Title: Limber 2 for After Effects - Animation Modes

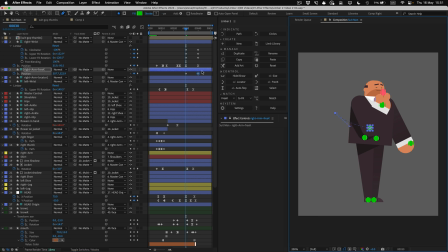(12:20)
I'll add a bit of an arc to the motion path of the FreeK controller, move the later keyframe back a bit in the timeline, and then ease it with F9 so that the movement leads with the elbow, which now arrives before the wrist does.
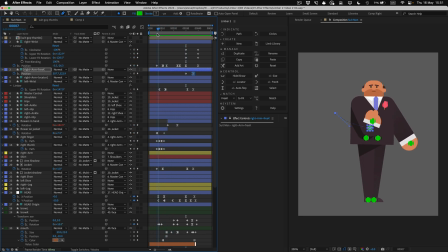(12:34)
But what about the rest of the animation? It's not looking right, because it was animated on IK and we've since used FK and now FreeK. So I'll dial down the FK blending to 0, since we're not using it anymore, and the same for the FreeK, which gets us back to IK mode.
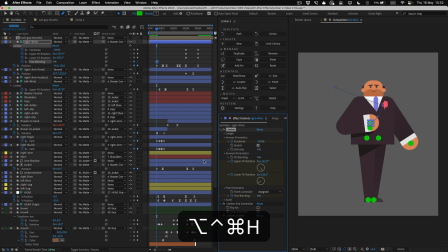(12:50)
I'll add a keyframe to free blending, set it to hold interpolation, and then when we get to this point, I'll set the free blending up to 100, so that we switch between IK and FreeK on that frame.
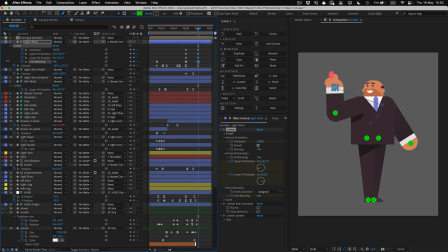(13:03)
When we get to the final pose, we could set free blending back down again to 0 to switch back to IK and carry on with the animation in that mode. Previewing the whole thing, it's one seamless narrative action, and you get that scissor action, and it leads with the elbow.
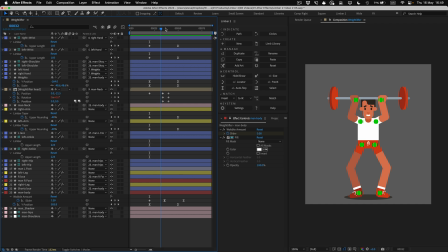(13:23)
Animating the limbs of characters that face forwards is often difficult on IK. Let's say we wanted the weightlifter character to come out of a squat pose before he raises the weights. I'll make the body layer lower on the first pose and also lower the head to help with that sense of lunge.
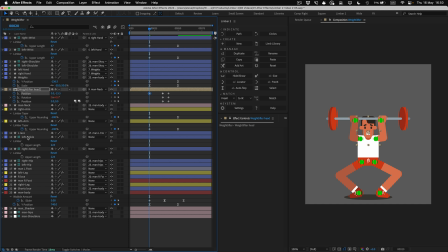(13:40)
I could animate the legs in exactly the same way that I did the elbows earlier by setting keyframes on the upper length properties and then making them shorter in the first pose.
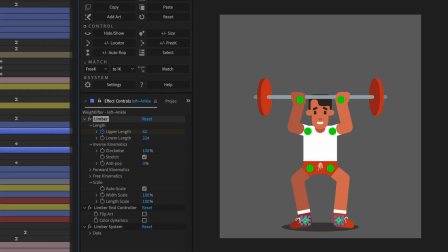(13:51)
But then the knees bulge out at the start of the move in exactly the same way as the arms do, which makes the whole thing feel a bit automated and mechanical.
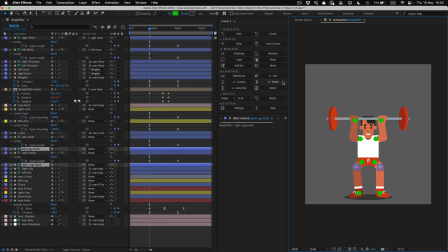(14:01)
So instead, let's add FreeK controllers to the legs, set keyframes on their position values,
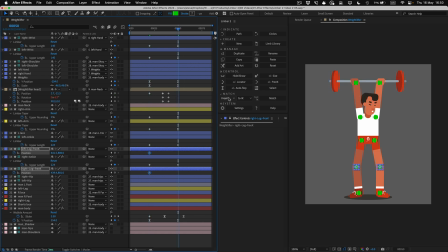(14:08)
then come over to the other pose and use Limber's Match FreeK to IK button. Instantly, we have much cleaner movement with the knees just coming together a little bit. To help with the sense of depth, I can use the upper rounding property on the legs, just like I did earlier for the arms.
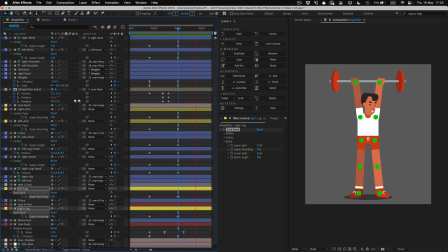(14:28)
With front-facing walk and run cycles, IK really becomes more of a hindrance than a help. But with FreeK, you can concentrate on the animation without feeling like you're fighting your rig.
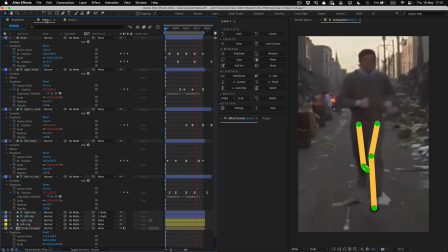(14:40)
I used this shot from Rocky for reference, and within an hour or so, I could refine the movement and make something more stylized and more interesting.
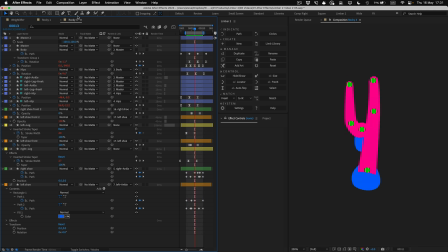(14:49)
I didn't have an objective in mind, I was just playing about, but using FreeK from reference like this is a great way to work up something that moves with more natural elasticity than the flat puppet rig movement we're used to seeing come out of After Effects. So I hope this video explains not just how to use Limba's 3 different animation modes, but also why you would need them. I'll put a link in the description down below with an After Effects project file that you can download that contains all of the characters that we used here. And hopefully, I'll see you next time.